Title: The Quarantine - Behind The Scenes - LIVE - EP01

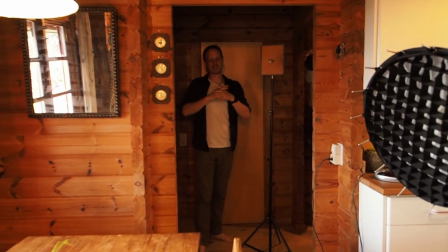[16:30]
Now, before we go crazy on the lights, I'm going to have to fill this room with haze,
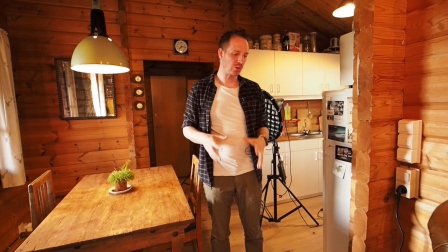[16:36]
which is the secret sauce to making these things look good. Now, I've got a little smoke haze machine.
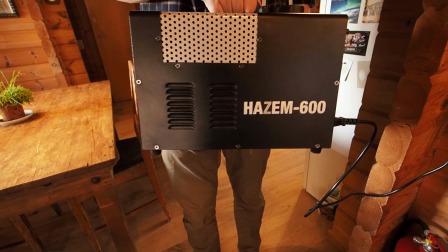[16:43]
It's the Hazem 600. I have, like I said, links in the description, and you can check out all the products.
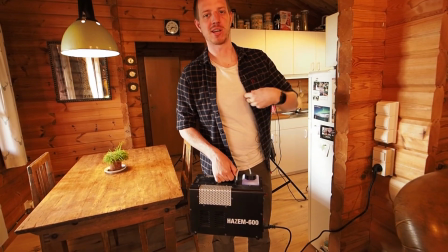[16:49]
They're obviously affiliate links, so that means I get a little commission when you click on them at no extra cost to you.
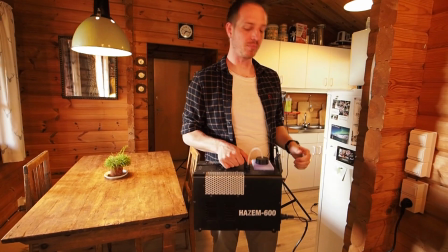[16:55]
But this is the secret sauce of the entire film. I'll show you. Here we go.
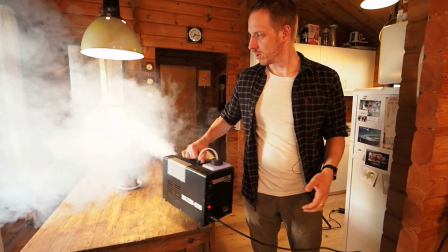[17:01]
So we're going to fill most of the room with smoke. And what does it do?
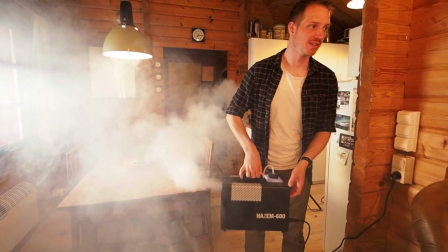[17:06]
First it's smoke, and later on it's haze. So let's go crazy.
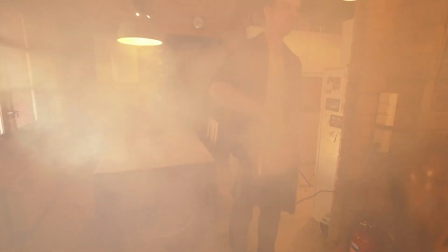[17:12]
You guys should get some too. There we go.
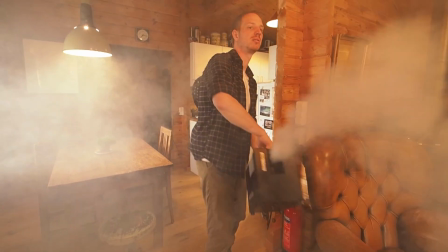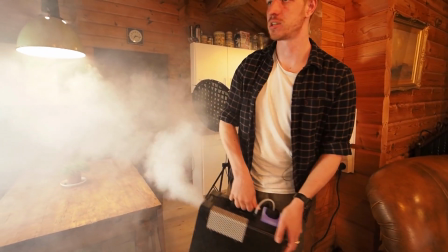[17:19]
A bit more here. Okay, now what might seem like a lot of haze right now is going to settle in a minute, and it's a bit less than.
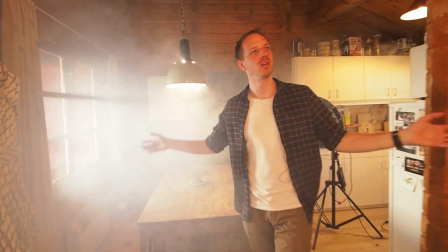[17:27]
And it still looks like a lot, but I think this is about a good amount, obviously here.
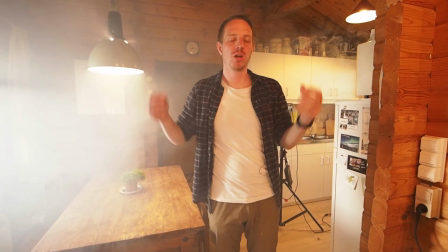[17:31]
Now, currently we have to wait for it to settle a bit because it's still like smoke, whereas in a minute or two it'll settle and then we have a nice layered haze.
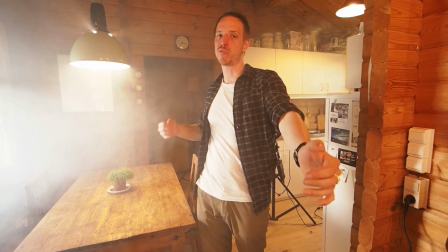[17:39]
What does haze do? It creates depth in a place like this that is not very deep.
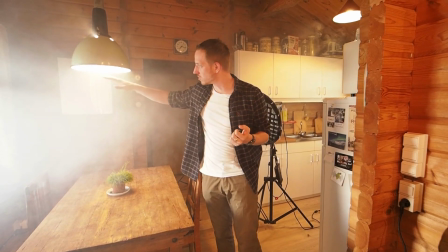[17:44]
As well, it gives the light a nice glow. As you can see already here in the kitchen light, we've got that glow going on.
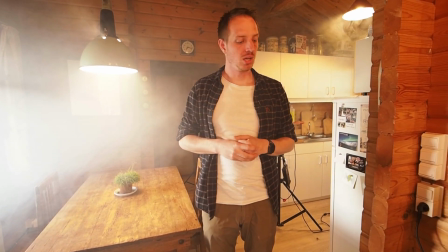[17:50]
And it's going to help us separate elements in the shot, as well as create a gloomy, nice atmosphere.
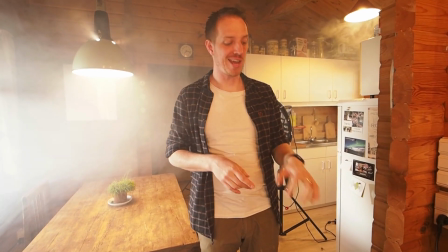[17:56]
Every single shot in the movie had haze in it, so we steamed up my entire house for a long time.
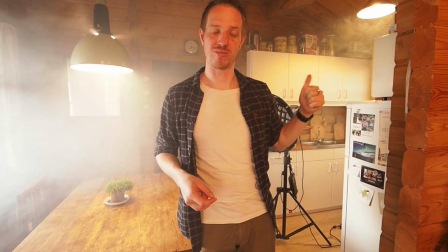[18:01]
I had to take out my fire or smoke detector because it went off all the time. And that's how we could film it.
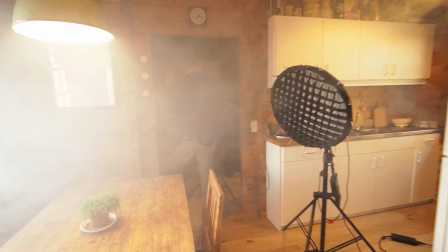[18:08]
Okay, so let's move back to the lights. Now, we're going to fill this back light here with an indoor light,
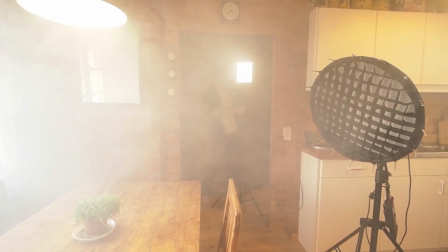[18:16]
which will create that haze glow effect. I'm going to move it a little more into here, and you should already see that
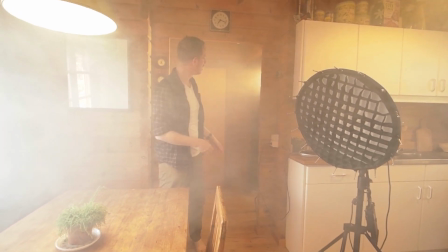[18:25]
it is showing up as a slight glow coming in,
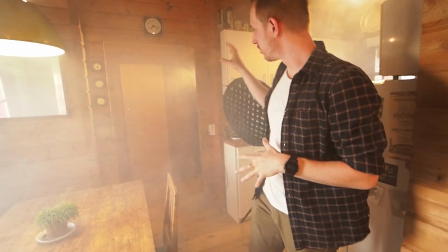[18:30]
and that's going to create a little bit of fill in the background for the scene,
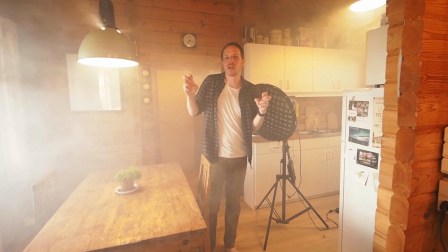[18:35]
and it's sort of an indoor light that's motivated by indoor lighting, even though we faked it just to have more control over that.
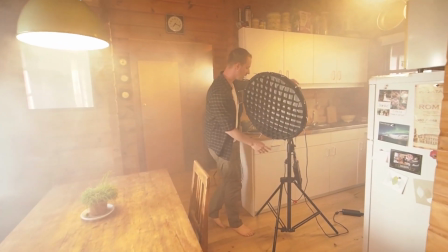[18:42]
The next light is this Aperture 120D. Obviously, we have to hide it a little bit from our scene.
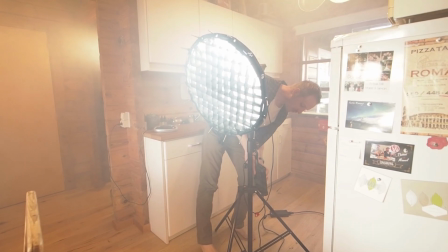[18:47]
I'm going to move it back and give it full power since we are shooting the first scene, which is daylight.
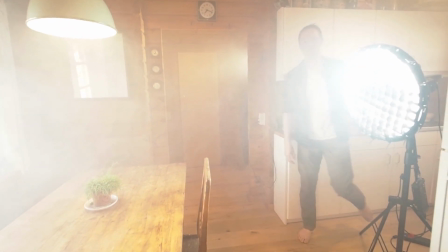[18:55]
Now, why would you put a daylight scene inside your kitchen? Well, most kitchens have a window, and there is a window right there,
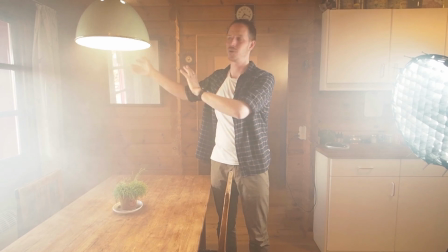[19:02]
but it's not giving us much light since the sun is coming from that side, and it's basically fading right now at 7 p.m. in Europe at the moment.
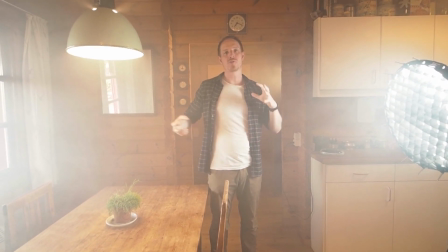[19:10]
So we're going to fake daylight coming in to the back of the photographer, which will give us a beautiful two-color, two-tone image.
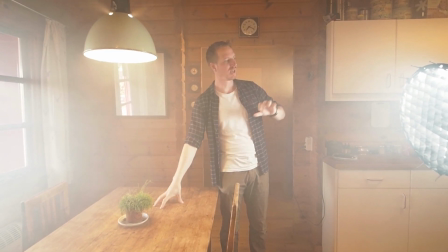[19:17]
We've got nice warm light from here and nice blue light from the back,
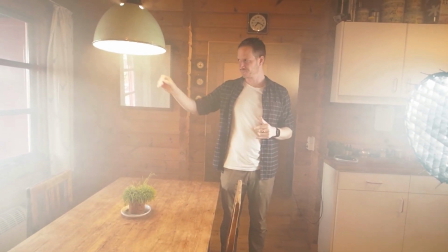[19:21]
sort of on the back of the subject, a bit of light coming in through the window as well.
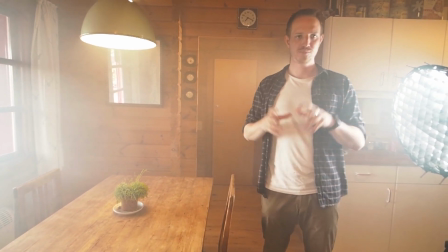[19:27]
You'll see it works out nicely. Now we'll move back a little more.
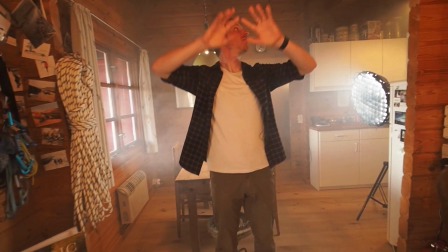[19:32]
The whole shot is motivated, of course, by the whole framing.
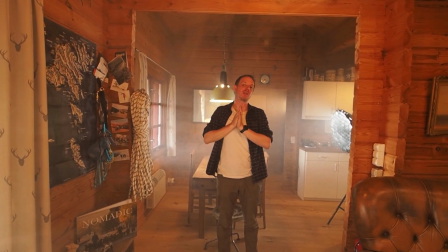[19:37]
The camera moves slightly out, like it said in the script, so we're going to move on to a slider in a minute.
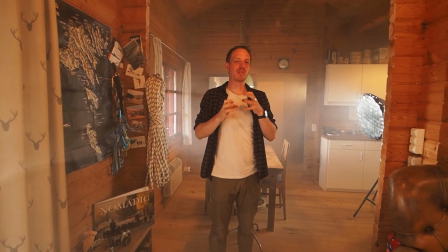[19:42]
And that is to enhance the feeling that the photographer gets smaller and smaller in the shot, which
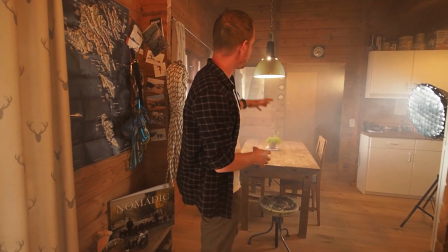[19:48]
when he's framed in the door and he's framed in the entire shot with this arch here,
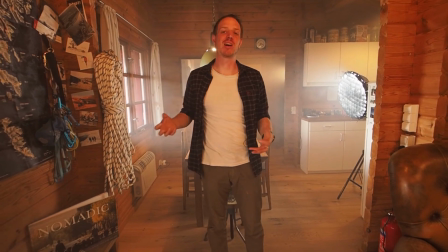[19:53]
as well as the door behind him, and obviously being inside, is really going to enhance that feeling that he is stuck.
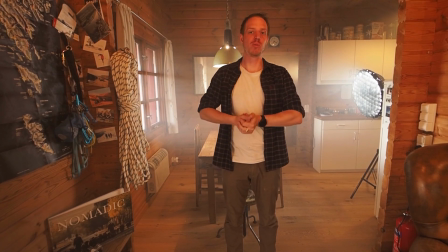[20:00]
He cannot leave and he is in quarantine. So we're doing all the visual cues that we can possibly come up with.
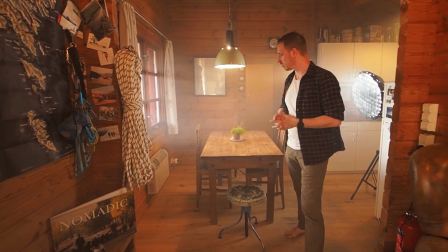[20:05]
Now for the first version of this shot, he just finished cleaning his camera gear, so it's pretty neat, pretty tidy.
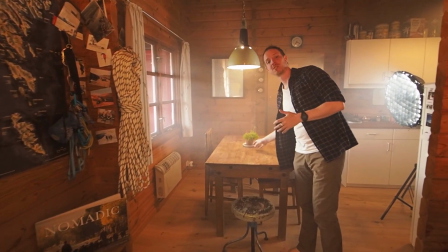[20:11]
We just got a little plant on the table, super happy.
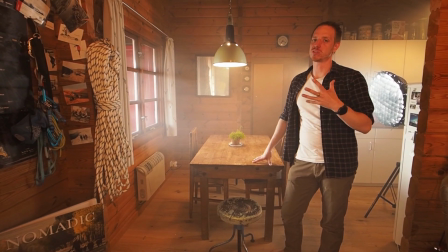[20:14]
For the second version, we're obviously going to change around things a bit because he started going crazy and he's letting go a little bit of what's going on.
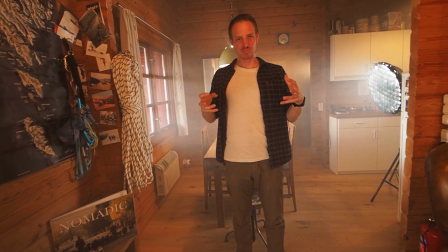[20:23]
So some other props that we have in here that help us tell the story about the photographer,
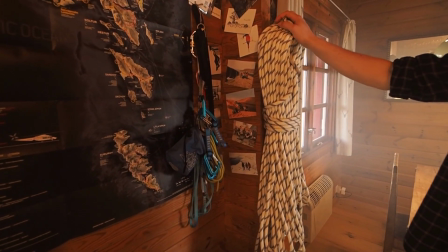[20:28]
who he is his equipment, some climbing equipment, some photos.
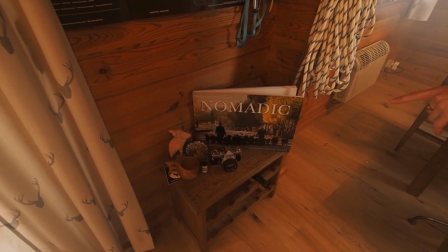[20:32]
We did some close-ups in the beginning of the story, and obviously my book, which I'm secretly trying to sell to you, even in my movie.
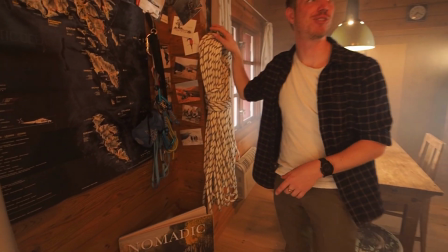[20:39]
So watch out if you can see it. And
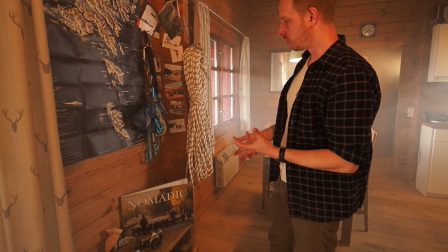[20:41]
there's obviously an old film camera, just memories and little things that tell us a little story about the photographer without words.
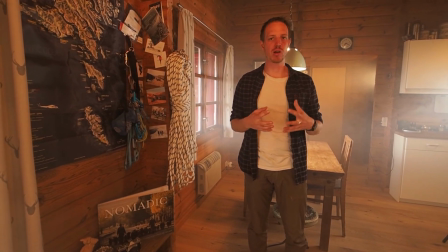[20:50]
And since this whole film was sort of without words. Okay, I'm going to move the hazer back a little bit.
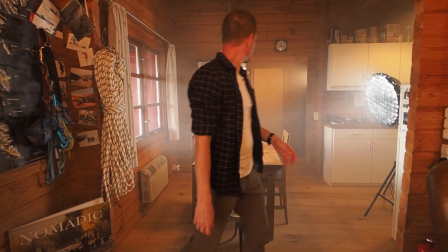[20:56]
I'm afraid it'll be in the shot. There we go. And it's looking pretty good already. It's starting to disperse.
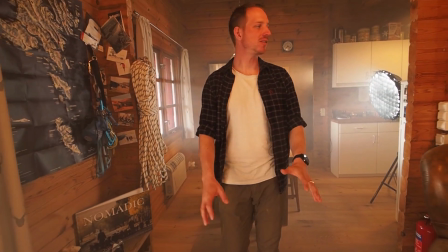[21:02]
And as we move back, you can start seeing, I'll start turning off some lights, and you'll see that
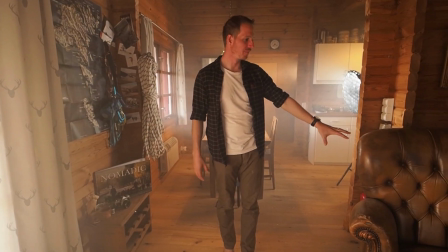[21:09]
a lot of the props here in the foreground actually get quite dark. So we're going to add a little ambient light here, but have full control over that.
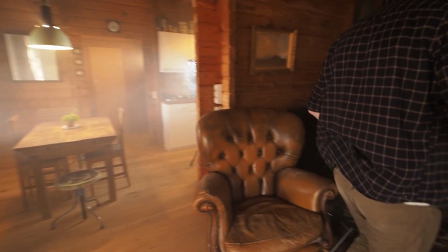[21:17]
So I'll pan across to this light here,
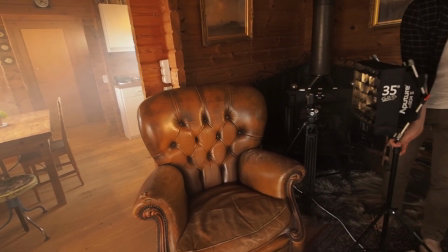[21:21]
which is going to be my little orange daylight, sorry, not daylight, ambient light.
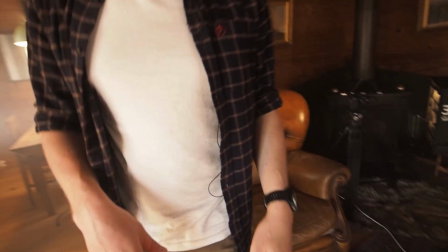[21:28]
So we have indoor light motivated lighting, and it's going to put some juicy nice light on that chair.
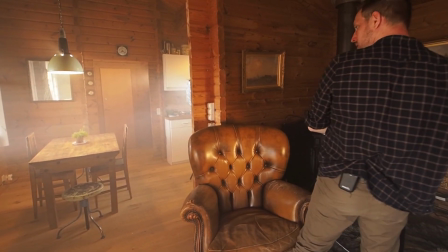[21:35]
We want to turn that down. We don't want it to be too strong, just so it's balanced a little bit.
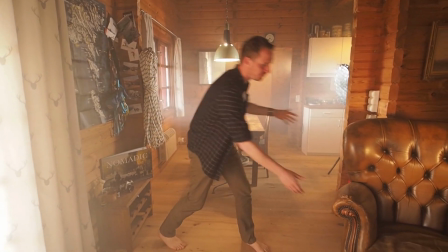[21:40]
Okay, this is going to help us fill out that scene a bit for later on when we're shooting the end of day one,
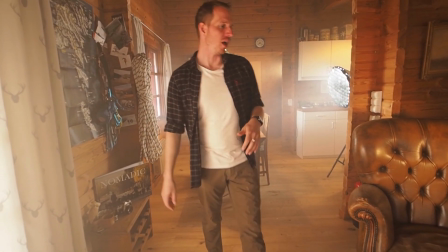[21:47]
which is still bright and happy. He's not too sad. I'll quickly jump in and blend in that shot again so you can have an idea.
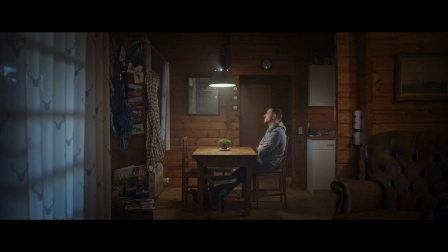[21:53]
Here we go. You can see it's quite dark, but we still have, you know, almost light everywhere. So that's what we want to replicate. Jumping back to the live camera.
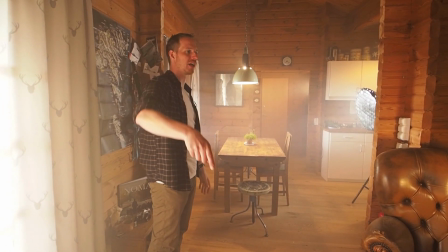[22:06]
Okay, so you can see, obviously, in this camera that we're filming a live stream with, things are a little brighter since we want to show you everything.
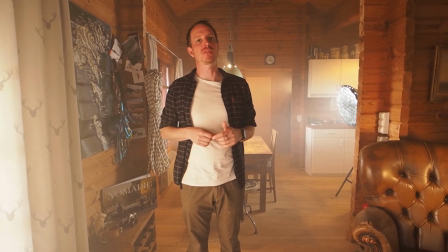[22:13]
Once we start with the cinema camera, which is right behind you, then you'll start seeing that things go a little bit different with the lighting and the look.
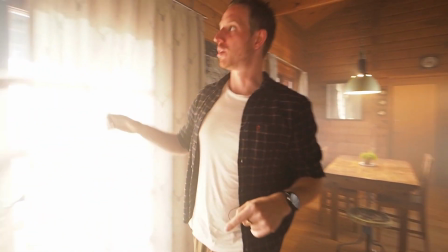[22:21]
So let's jump to the Epic cinema camera. I'll close this curtain here so I'm not too overexposed.
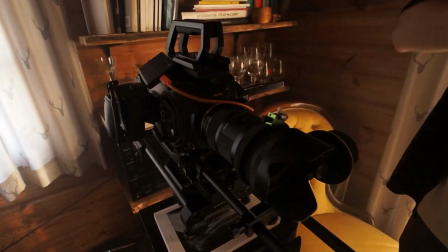[22:28]
This is the Blackmagic Ursa Mini Pro 4.6K G2.
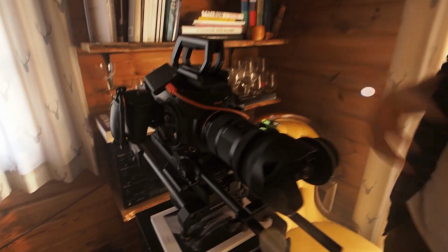[22:32]
And I always thought Olympus had a house, you know, a mouthful for camera equipment, but this is pretty hefty name.
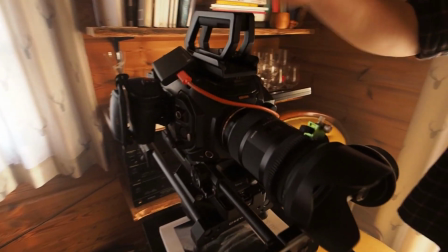[22:39]
It's just the Ursa, my baby. And beautiful image, 15 stops of dynamic range, which is great when you're shooting scenes with outdoor light coming in,
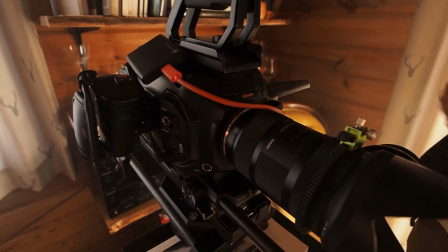[22:48]
as well as the capability of shooting in RAW. We're shooting in Blackmagic RAW, which allows me to change my white balance, ISO,
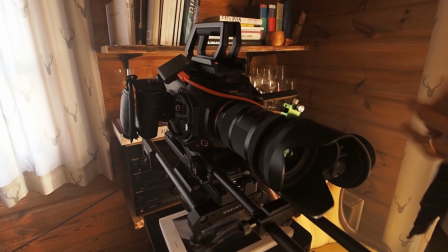[22:55]
and other things later on in post-production, which you'll see in a minute. Now, what's happening?
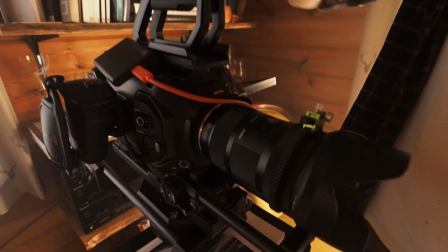[23:03]
Okay, all good. The camera is equipped with the Sigma Art 18 to 35mm f1.8 art lens,
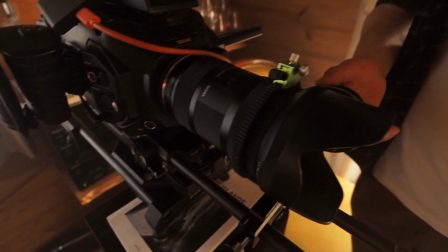[23:12]
and we've got a follow focus on here, which we don't really need that much, but it'll help us just to,
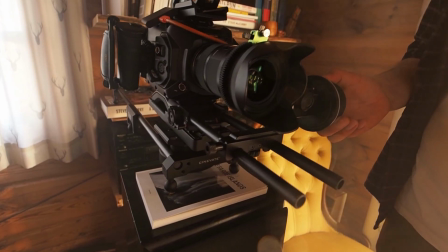[23:19]
you know, keep that focus adjusted just ever so slightly.
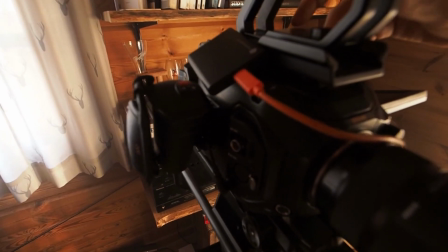[23:23]
And the camera is connected to the Samsung T5 SSD, which is just connected via USB-C.
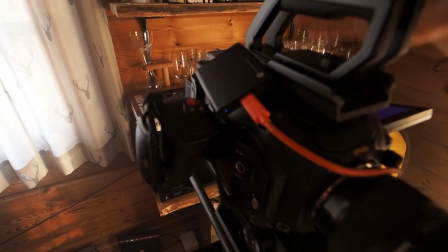[23:30]
I would never shoot this camera like this
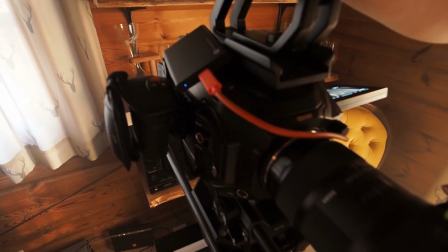[23:33]
unless I'm in a controlled, perfect environment, which in this case we really are, so it's no problem.
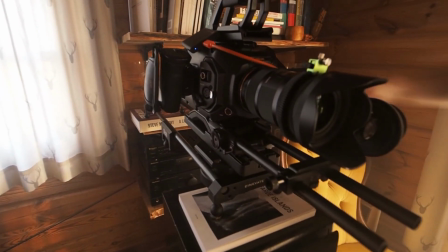[23:40]
But if you're shooting in the wild, I would never connect my SSD via USB-C on this side here, which looks very dangerous and sketchy.
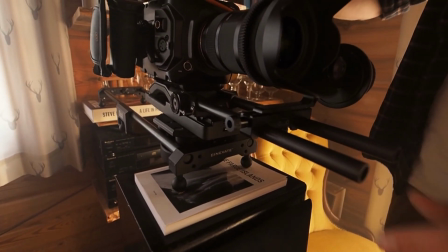[23:49]
Now, the entire thing is attached to my Cinovate Doozy 4 slider, which is a mechanical slider.
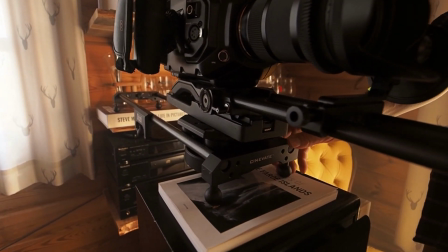[23:57]
If I'm strong enough to push it, there we go. And that allows the camera to slide smoothly backwards.
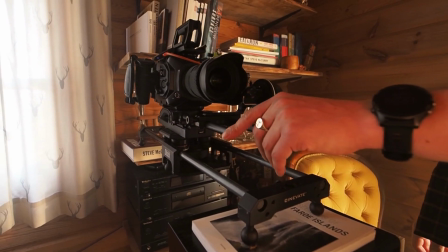[24:04]
The interesting thing on this slider is, because it's mechanical, no batteries, no funky stuff going on, it's very simple.
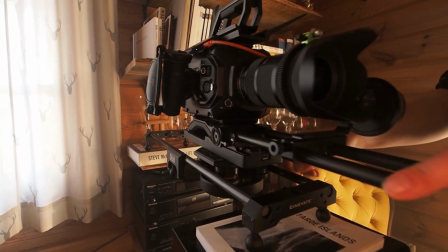[24:10]
But it has a counterweight or a spinning weight inside the head of the slider, and that allows the camera to move really, really smoothly, as you can see right now.
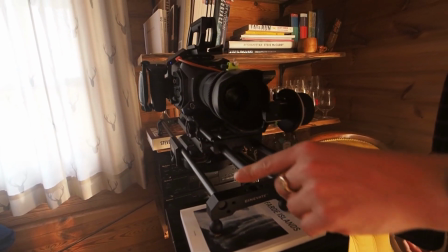[24:19]
Now we've put it on a slight angle, so it angles down and helps with the framing of the shot a little bit.
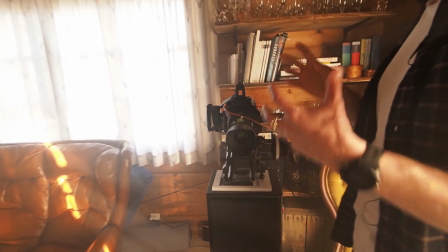[24:25]
And that's pretty much it. We're going to shoot nice and wide so the photographer looks really small in the shot.
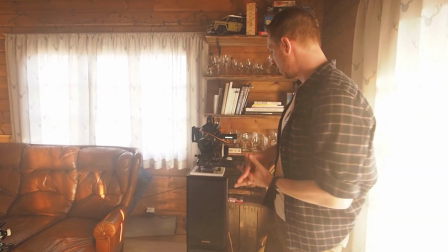[24:31]
Okay, we've got some sun rays coming in. There we go. And yeah, I think that's it for the shot.
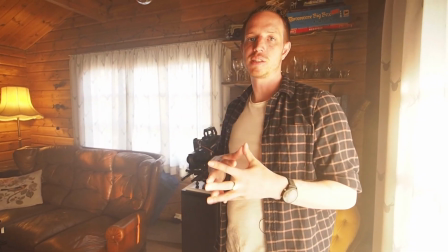[24:37]
You get the idea. The props, the lighting, everything motivates the shot and the story, and everything is driven by the story.